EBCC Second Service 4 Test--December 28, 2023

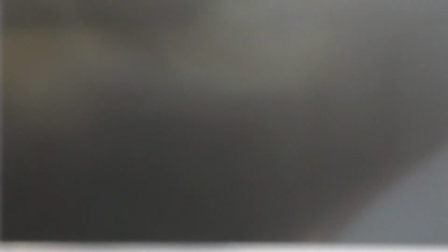So, and then it's kind of your call as to which one you feel is better.
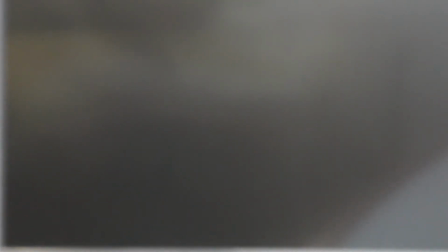The thing I would say or urge you to maybe keep in mind is this in the red border is what everybody is seeing at home. Okay. So typically I like to use that as my guideline on shot, at least. Is there a little difference between it and this one?
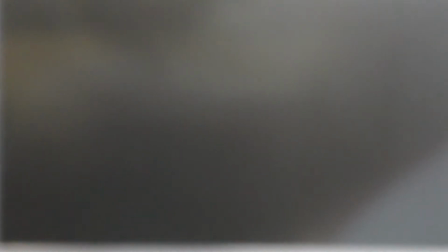There isn't, but since the red border kind of is what is directly streamed and this is not necessarily what you're seeing in the viewfinder, then maybe at least glancing down to make sure that what you think you're seeing here is in fact what is coming up there. Make sense? Mm-hmm.
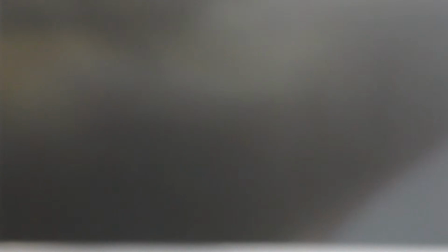And then whenever people are sitting, so a few songs in, we would suggest going over here to the left
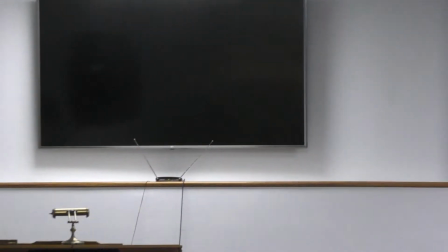and then doing something like so, with the worship team in view.
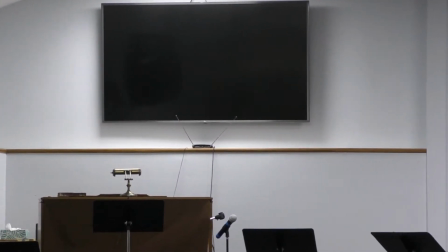So they can get the lyrics and the people. And the people, yes.
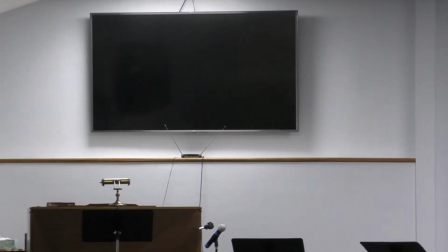Now, just the top halves of the people, and sometimes you'll have people spread out so much that you can't get the lyrics in all of them in one shot.
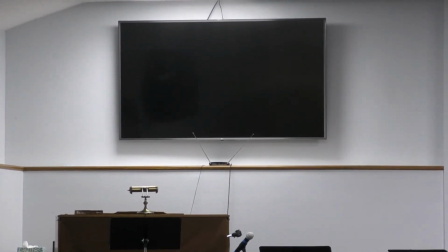If that's the case, sorry, person who's sitting off by themselves on the left, you might be cut out.
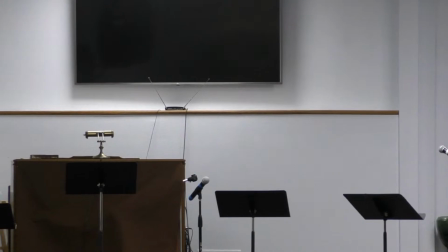Okay. But so if you, in doubt, grab the leader and whoever else you can get at the same time.
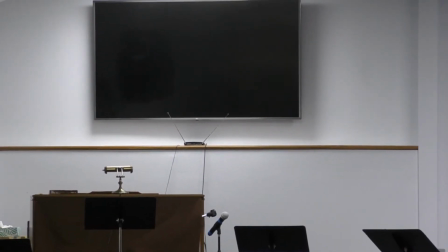I would say, when in doubt, try and center the shot on the monitor.
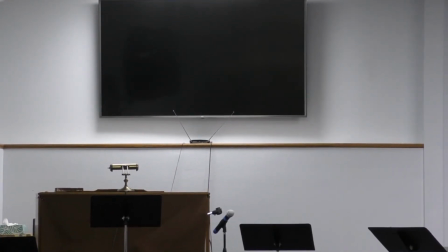Okay. And then adjust as needed from there. You obviously don't want to have half a person in a live shot.
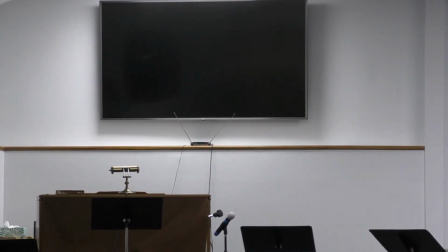So, if you need to maybe, if you have that, maybe you'll need to move that over here a little bit.
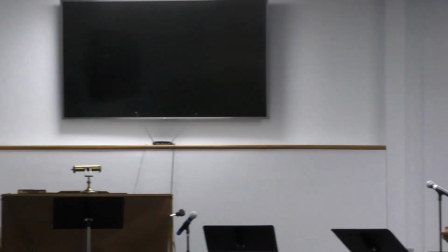Or maybe you'll need to move it over to the left.
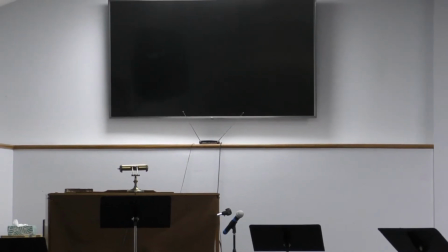But default would be centering with the monitor in the center here and however many people you can get.
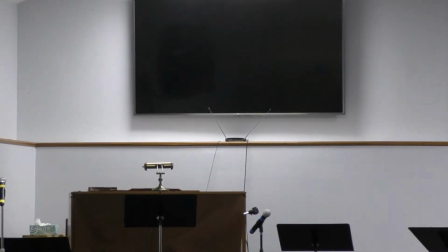Sometimes you might need to zoom in or zoom out a little bit.
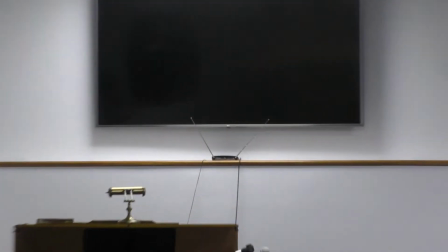Since this is a super sensitive zoom, and since if you do it super fast, then there'll be whiplash for anybody viewing the stream.
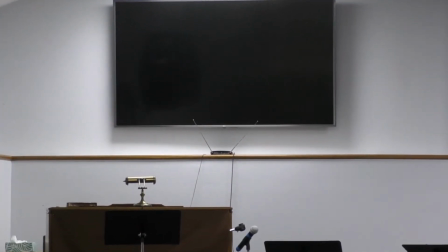Just kind of be aware of that when you're zooming. Yeah, I'm trying to get the muscle memory of a creep zoom instead of a crash.
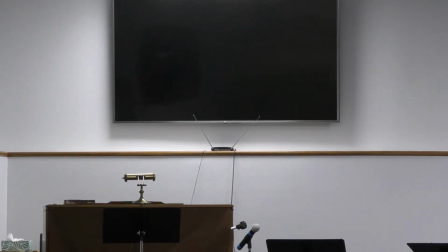Yeah. Crash zoom bad. So that would be the shot we'd recommend then for people sitting down. And then, of course, whenever you have speakers there, devotions, prayers, whatever,
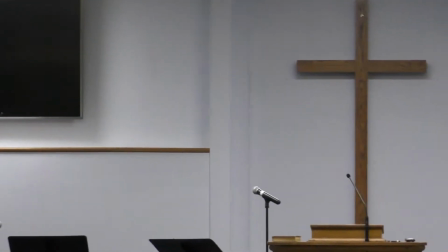you'd want to center on the pulpit.
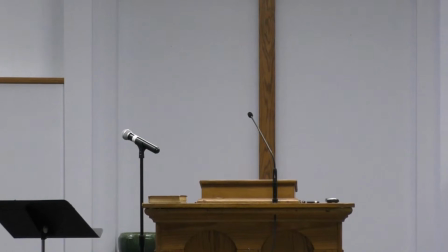And this is going to be a little odd because sometimes the mic is off center or people will stand off center
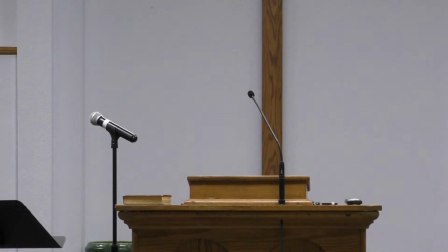from the center of the pulpit. But since you can't account for that and you want a consistent shot,
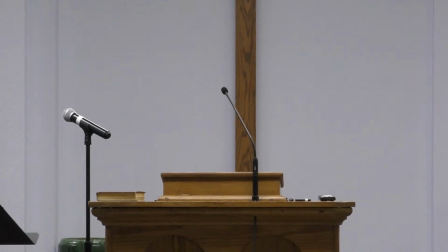you'd want to try center on the pulpit itself. And you see how the cross is kind of off center from the pulpit there?
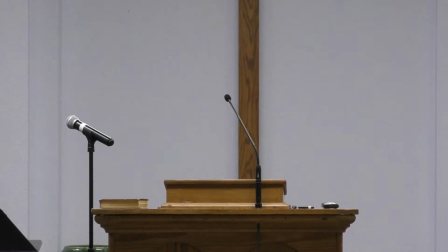Yeah. So it's a little weird, but overall,
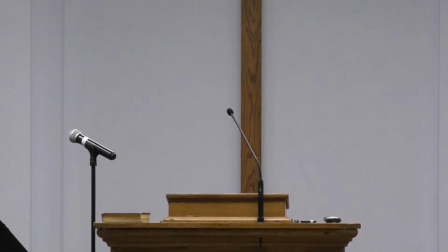I suspect you'll find the best view is to center on the pulpit. So that'd be our suggestion.
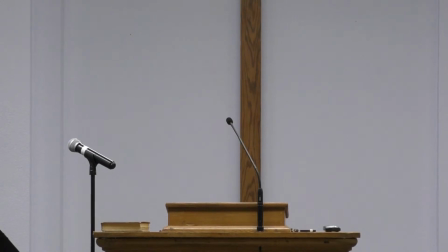Okay. Zoom in kind of as tight as you think is appropriate.
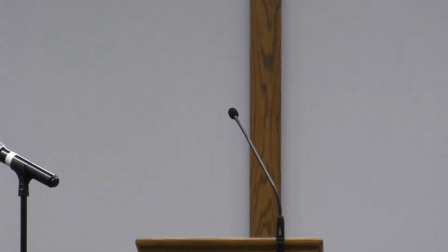If you zoom in too tight, then it's going to look a little funky. So kind of a matter of judgment.
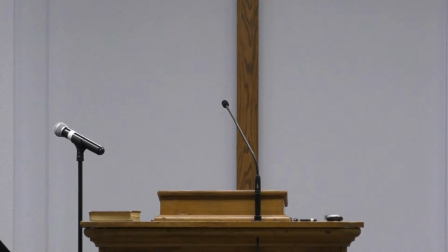We would say maybe, there-ish. Okay, so that's not quite rule of thirds.
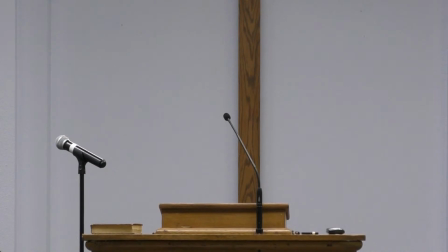You're leaving about a quarter on each side and taking about half the screen with. Yeah, and typically I try and sort of, I try and perfect it because that's just how I think. So if like, how close am I? Well, here, that's about half and half.
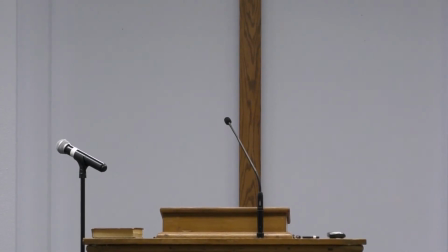It's about the same width between the two edges of the shot. So yeah. Okay. Make sense? Yep. Sort of. We have what we like to use, the communion shot, which is whenever
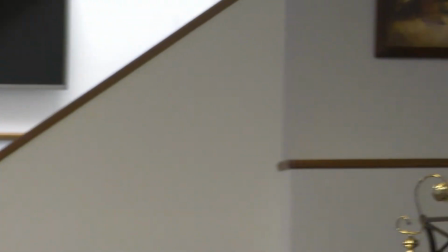communion happens and they're doing a little musical break for everyone to focus on it, you just focus on the picture of Jesus